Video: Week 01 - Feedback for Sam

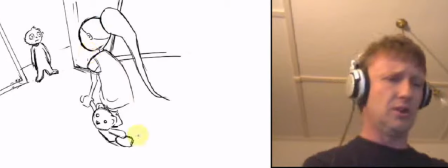I'm not sure if she has a helmet actually, but it'd be interesting to see her with a helmet.
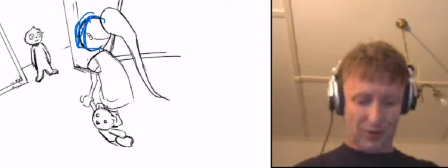The brother's going, oh, you know, with a helmet, that's so cool. But
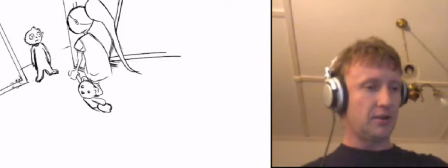and I'm not 100% sold on the walk. I don't see how that really achieves anything.
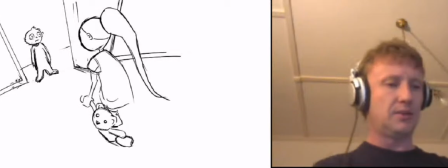I think you could concatenate this greatly by just simply having her
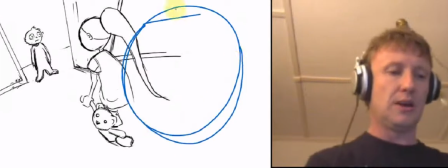come out to a reaction shot at this moment here, where you have maybe a close idea where she's kind of looking off the side,
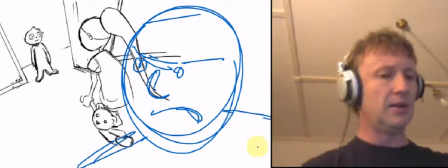saying, what are you doing? I'm in my play, something like that, and then just cut
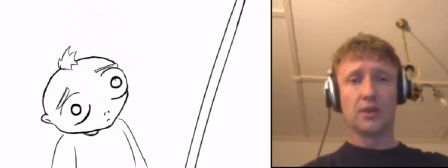straight away to the boy looking through here, and then the slam.
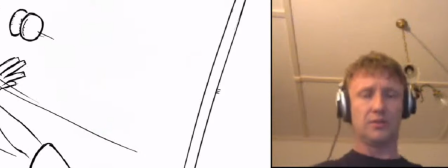And I think that's more than enough, because every time you have a major body animation, you're going to be asking yourself, why did I do that, and what's the purpose of that, and can I do it without it?
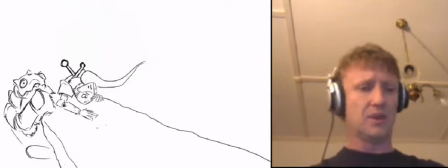And this is fine, and I think this is one of your good pieces. This is your money shot where he's crawling across here, and that's going to be a difficult thing to do.
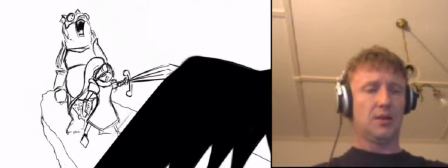This needs to be sped up a bit, and I wonder what would be the best way to approach this,
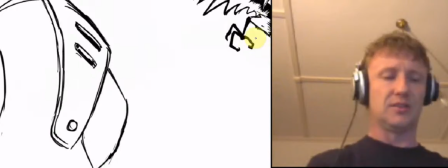because it seems to be just coming off from the distance, and I think it'd be nice to think,
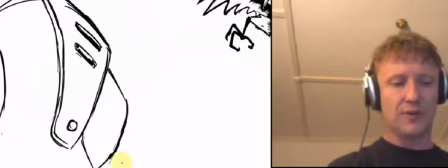where is it coming from, because we did have this shelf. He's going across a cliff, but what's that cliff?
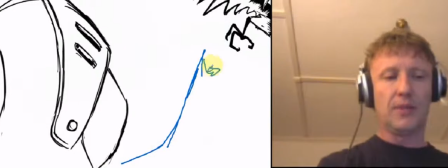Is that cliff climbing up into some kind of mountain or whatever? There's something that she's looking up to, and that way you could actually have this, I don't know, wherever the harpy is actually coming from,
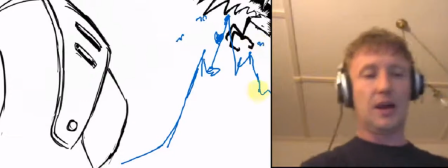and you may even see them kind of flying around in the distance up here. and then have this one kind of come out
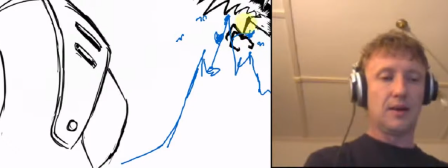and come into frame that way,
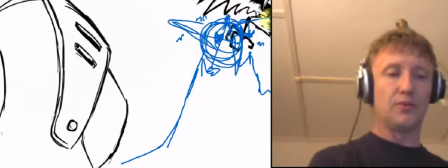so it's becoming larger and more imposing, but we see where it's coming from.
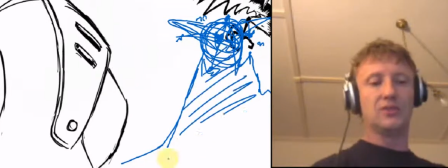We have the feeling of the depth as to where it's coming from. So you've got this thing that she's going to in the distance, and again that occupies your third.
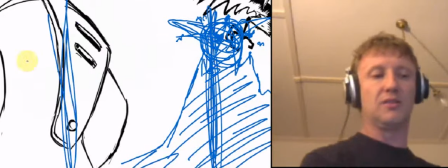You've got your third, she's occupying that third, this is on that third, this thing comes from that third,
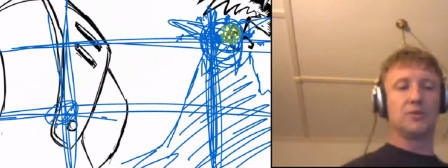her head and reactions down here, so you get that nice diagonal between the two. And if it kind of falls out into there the way that you got it,
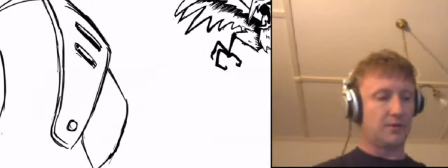it will give a feeling of depth, a really strong feeling of depth.
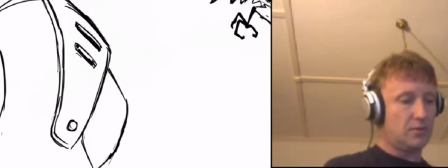So that previous one, where was it?
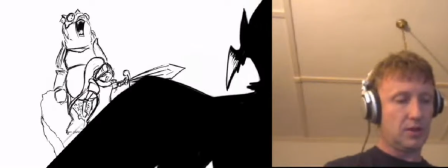Here,
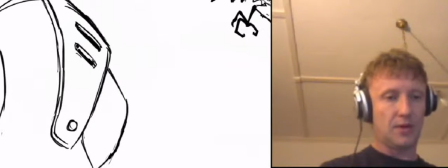where we show the her climbing up the edge.
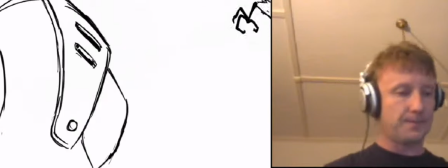I lost my drawing. Anyway, it doesn't matter. There it was.
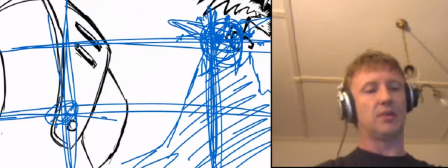There it is. Okay, so just having some feeling of depth, so that there's some distant object, that would be helpful.
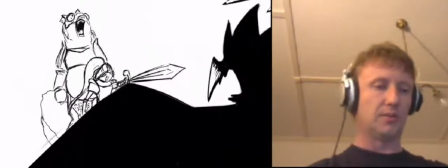And then you can introduce that and do something with the flapping of the wings or whatever.
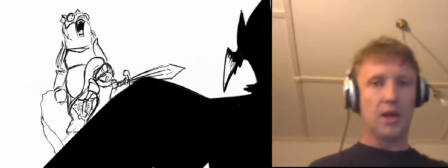Just try to, first of all, map out where this body is moving, and have a look at some
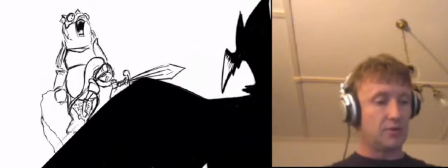references of things like crows flapping across. Have some look at crows, because crows tend to do that before, or eagles.
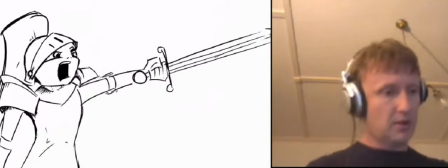Have a look at some birds of prey swooping down onto their prey. Here, this is good.
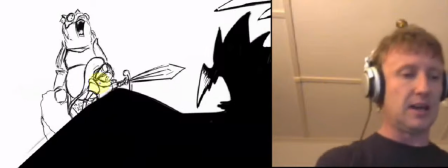I think that you want to try and maintain the feeling that you got here, this foreshortening, and her kind of pushing forwards, that sort of thing.
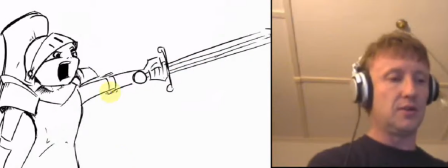In this next shot, I feel that you could do that. You could kind of push this a bit a little bit further forward, so you'd have this arm and this sword kind of coming more into frame,
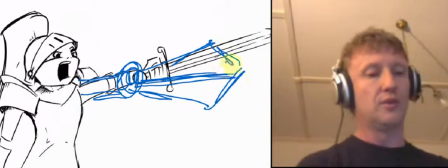more towards the foe instead of being diagonally outwards.
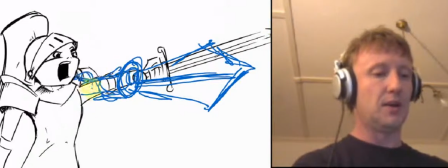So that way you could have more of your forearm there, and then overlap your shoulder there, so that
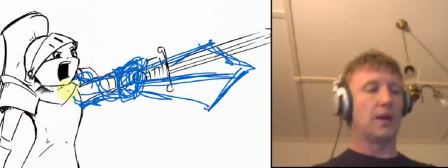the main thing is that it's coming towards camera instead of away, and kind of turn her head direction a little bit more towards the camera,
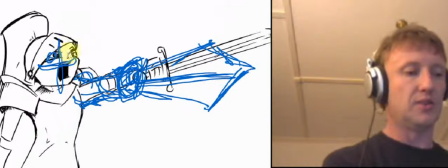so that she's
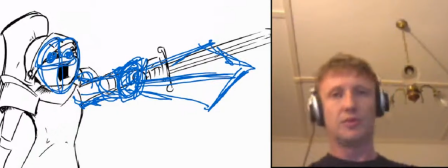looking, her eye direction is a little bit more towards the harpy, and that way
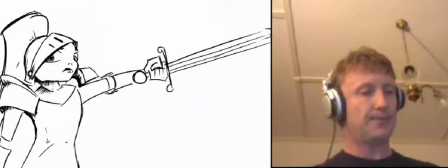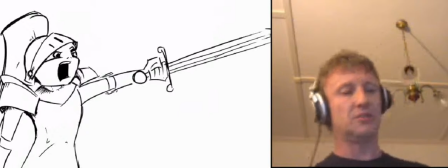and you can do that because you've got this structure here. It's not going to change anything. You just need to do something about the arm.
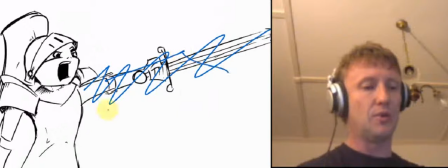Have the arm coming so that it's more into frame, the sword in any case,
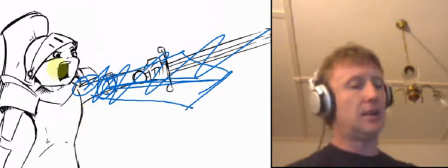have the foreshortening of the sword, and just turn the head round to the side, so that you can still do this turn.
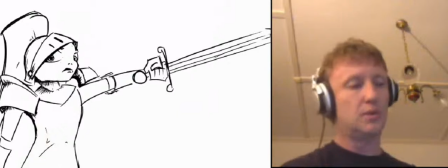The turn will work well, and not much else has to change with that.
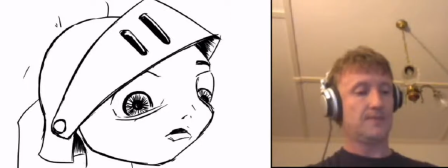Here it's just continuity. If she's turning to look at the side,
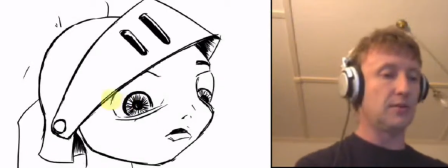I feel that the gaze is still not quite across a bit. You could have the nose maybe over to here, the mouth to here, and
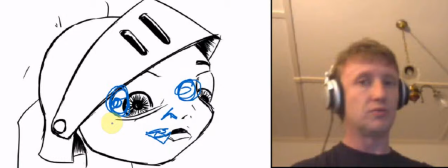have more of the feeling that she's really looking, or maybe even just turn the helmet around a bit more,
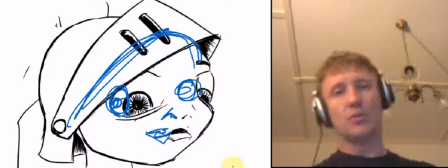so that you feel that there's more of that screen left gaze
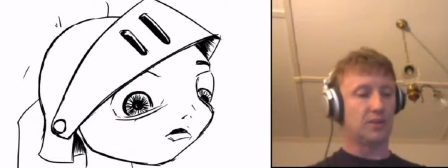of what's going on, because that's going to help to lead in to this one here.
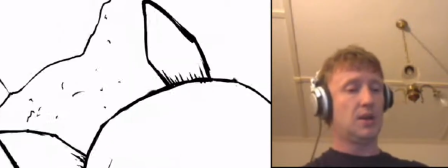And that's a really nice shot. I like that. I've never been 100% sold on this rotation shot.
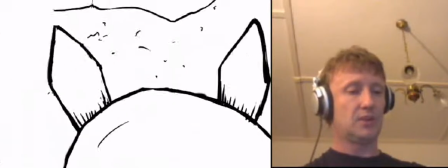Looking to the left, looking to the right.
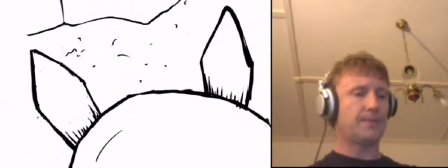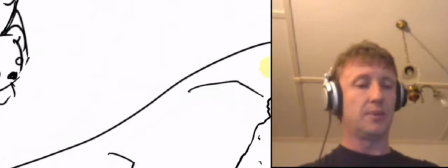And I half suspected what you've got here is a lot better. And I think that instead of having the feet in the shot,
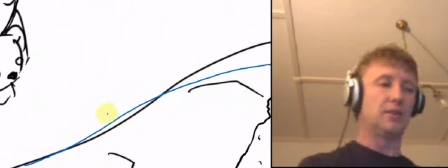maybe just go for this and have this looking to the left and looking to the right, and have something else which
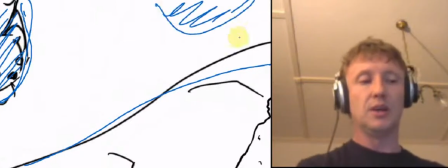could be a part of that world, like another ravine or something, and she looks to the left, looks to the first time she looks and she sees that that's like
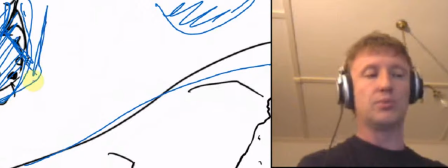the top of a mountainous crag poking upwards, and she looks to one direction,
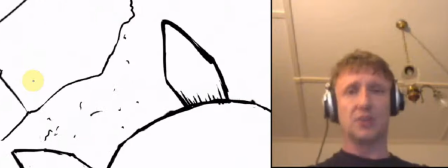looks the other way, and then she turns back and she sees that it's actually the boy, and she snaps.
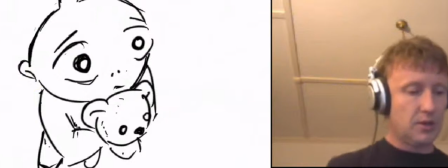And another thing I really want you to focus on a bit later in the piece, actually I don't know what's happened with the video encoding.
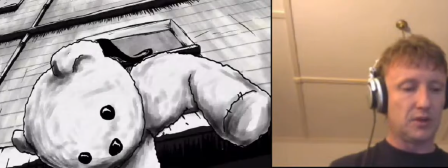This dark look I think is really fantastic, and I think that you, as part of your visual style, you really want to hold on to this and
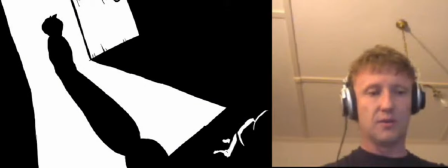especially I think afterwards, this feel and this graphic look,
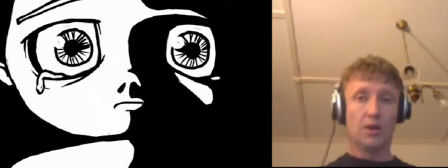I think is something when she's in her desperate world, we really want to hold on to that.
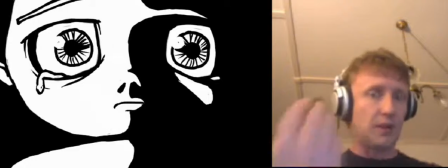And when she's in her fantasy world, we want to go somewhere else.
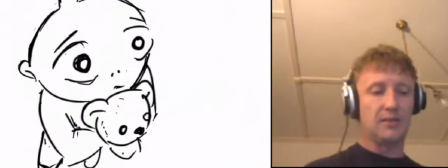But just getting back to that, so in this sort of thing here, if you can pull that same sort of feel out in this picture as you had in the other one, that'd be great.
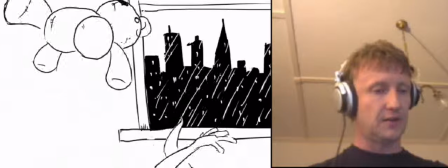This is just speed, it needs to go a lot faster. Stoink, really, really fast.
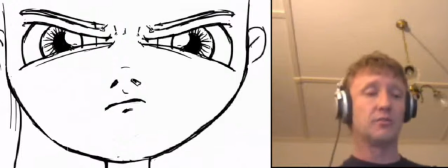It'd be good to get a lot of that stuff pencil tested out and just really, really rough, just so you can get your timing and spacing right.
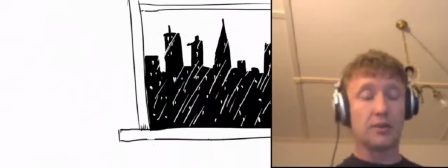Just get that done super fast. You just go onto that, and I worked out how to do that stuff with Photoshop, by the way, in CS6, so I can show you how to use video layers.
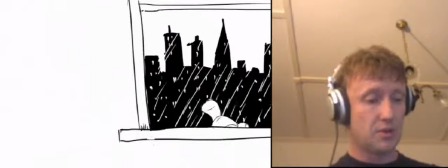It'll be a lot faster than the way you're using it at the moment. It does work in CS6, I just found my way around the bug.
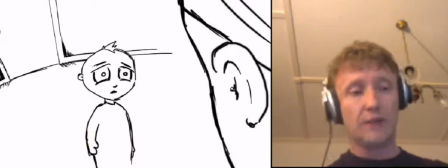So here again, get your graphics, really strong blacks and whites.
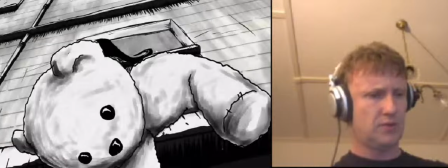This is great. Don't know why you haven't used your animation you submitted for the test, but I'm sure you will. And that's all great. And a good time. This is good. I like that. It all works. Still not 100% sold on that one there.